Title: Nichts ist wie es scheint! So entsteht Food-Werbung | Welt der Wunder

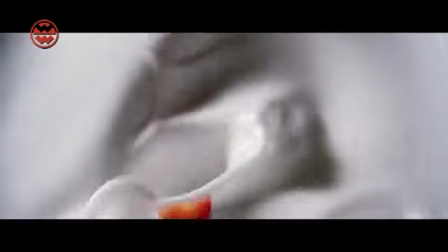0s
In der Werbung sieht Kaffee nämlich immer so aus. Auch Joghurt ist wunderbar cremig und Pizza erscheint heiß und lecker.
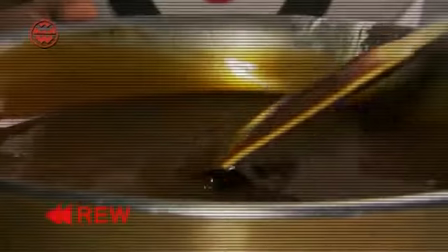9s
Doch Stopp! Hier ist nicht so, wie es scheint.
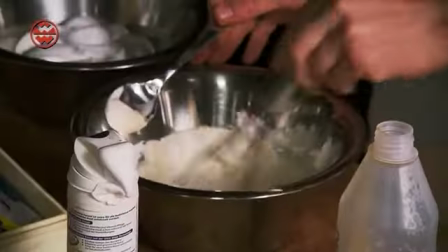13s
Denn hinter all den schönen Bildern stecken in Wirklichkeit Dinge wie Farbe, Rasierschaum und das handwerkliche Geschick eines Foodstylisten.
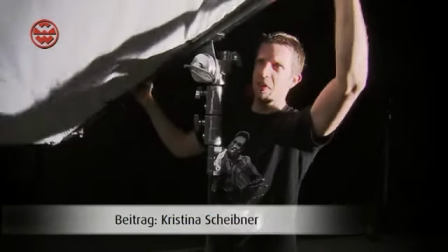21s
Doch auch spezielles technisches Equipment ist unerlässlich. Ohne professionelle Slow-Motion-Kamera und reichlich Licht geht nichts.
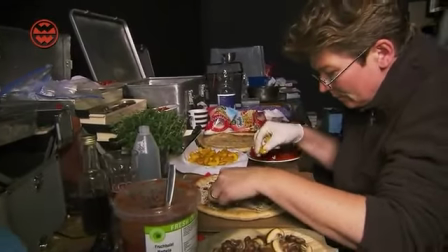30s
Werfen Sie mit uns einen enthüllenden Blick hinter die Kulissen des Werbefilms.
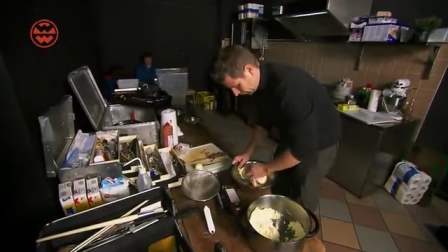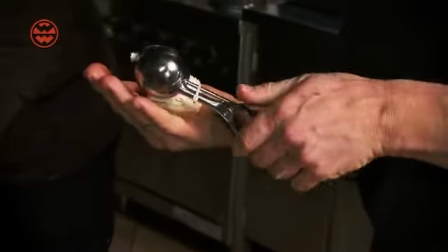Toll aussehen, müssen wir halt irgendwas machen, damit sie so sind. Sprich, wir müssen Farbe in Nudeln reinmachen, wir müssen Soßen abändern, damit die eine homogene Konsistenz haben und so weiter und so weiter.
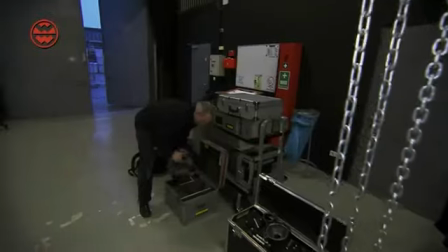60s
Doch mindestens genauso wichtig wie das Foodstyling selbst ist das richtige Drumherum.
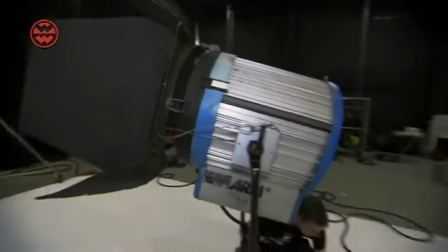66s
Damit alles ästhetisch aussieht, ist ein Filmstudio und eine riesige technische Ausrüstung nötig.
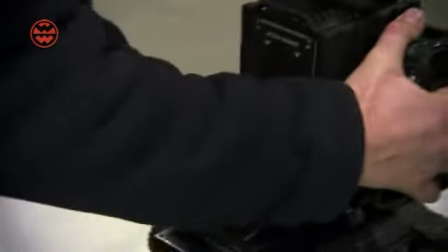71s
Das Wichtigste ist dabei die Kamera. Die RED EPIC ist eine professionelle High-Speed-Kamera, die auch bei Filmaufnahmen eingesetzt wird.
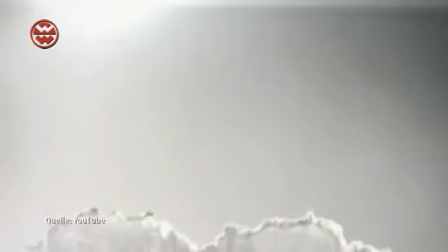82s
Nur mit ihr sind solche Aufnahmen möglich. Und jede kleinste Bewegung wird plötzlich sichtbar. Besonders bei Joghurt oder allgemein Flüssigkeiten ist es so, je langsamer du es filmst, je mehr Slow Motion, desto leckerer sieht es aus. Es bekommt eine gewisse Romantik.
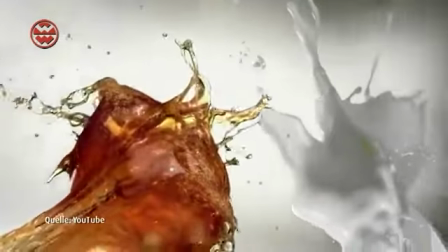108s
Der langsame Ablauf der Bilder vermittelt den Zuschauern die vermeintliche Konsistenz und den Geschmack des Produktes.
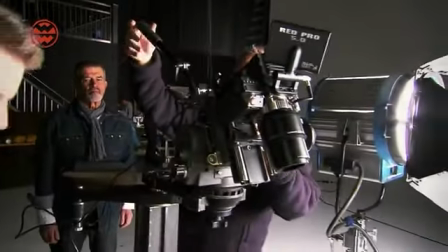117s
Und diese Ästhetik ist es, was die gesamte Crew Tag für Tag antreibt. Das ist echte Kunst. Das hat nichts mehr mit reiner Arbeit zu tun. All die Leute sind hier, weil das natürlich ihr Beruf ist. Aber auf der anderen Seite sind sie auch hier, weil unser Herz und unsere Emotionen uns leiden.
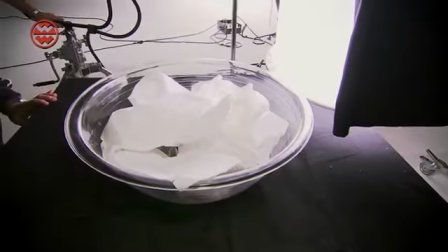143s
Das Team beginnt den Dreh mit dem schwierigsten Produkt. Früchte sollen in fließenden Joghurt hineinfallen.
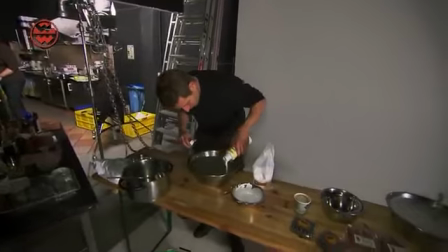150s
Das Milchprodukt ist in diesem Fall kein Joghurt, sondern eine Mischung aus Stärke, Wasser und Abtönfarbe aus dem Baumarkt.
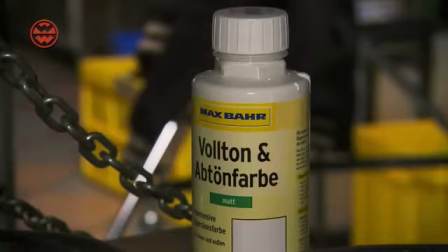158s
Die Konsistenz ist dabei wesentlich flüssiger als echter Joghurt.
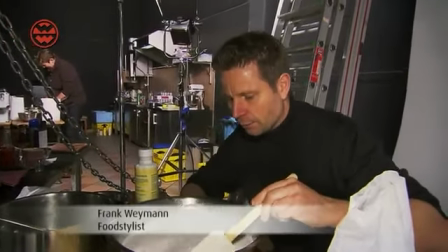163s
Das sieht jetzt auch nicht aus wie Joghurt, wenn man das jetzt so mit bloßem Auge sieht. Aber der Trick kommt ja noch.
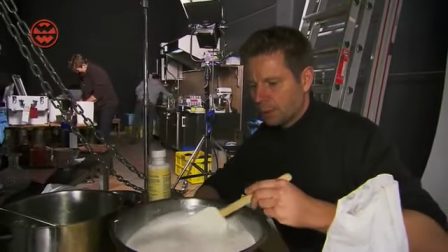169s
Und zwar, wir drehen in dem Falle mit 300 Bildern. Sprich, das ist zwölffache Normalgeschwindigkeit.
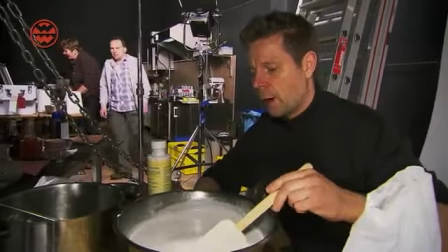176s
Und dadurch verhalten sich, also vom Auge her gesehen, die Flüssigkeiten dicker.
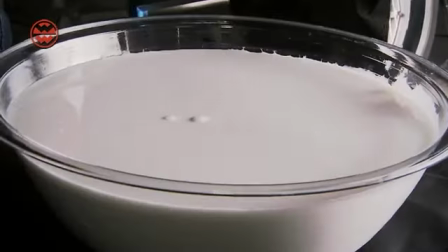183s
Der Fake-Joghurt kommt in eine ganz spezielle Apparatur. Ein Rotor, angetrieben durch eine einfache Bohrmaschine, setzt die Masse in Bewegung.
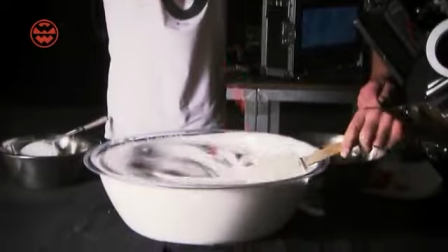191s
Und dann ist es soweit. Frank Weimann lässt die echten Beeren in den Joghurt fallen.
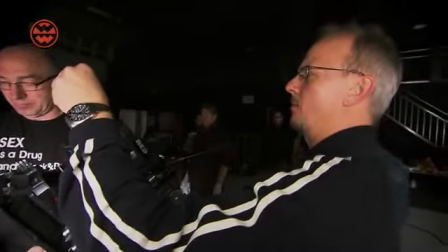197s
Nur ein winziger Augenblick und alles ist vorbei. Das Team ist zufrieden.
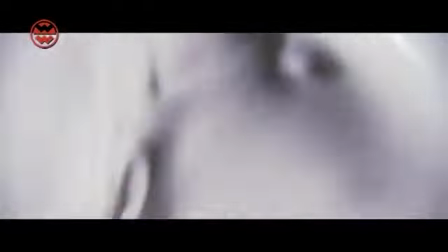203s
Doch auf den Bildern unserer Fernsehkamera sieht das Ganze noch nicht wirklich spektakulär aus.
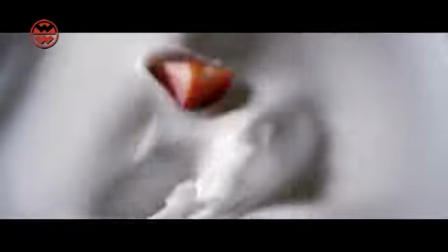210s
Die besondere Ästhetik entsteht erst durch die Slow-Motion-Kamera. Hier hat man fast spürbar die Cremigkeit auf der Zunge.
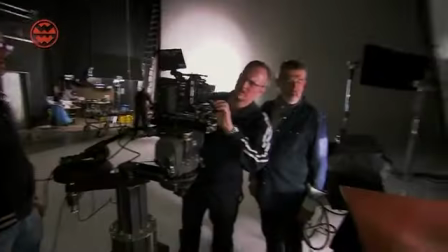220s
Das Team baut nun das Setting um. Als nächstes soll eine Szene gedreht werden, in der Schokoladensauce über Vanilleeis fließt.
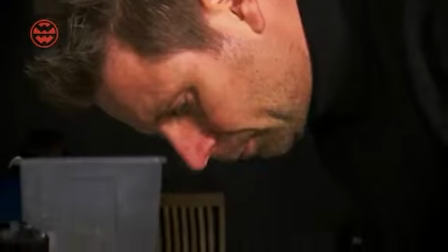228s
Auch hier ist das Eis kein echtes Eis, sondern eine eher unappetitliche Mischung aus verschiedenen Fetten, Stärke und wiederum Farbe.
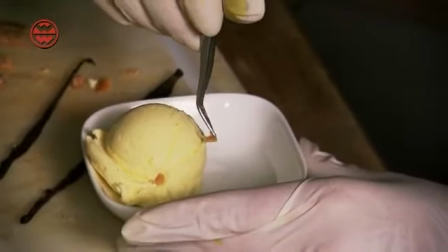236s
Denn das Originalprodukt wäre absolut ungeeignet. Es ist halt wichtig, dass es vor der Kamera stabil ist.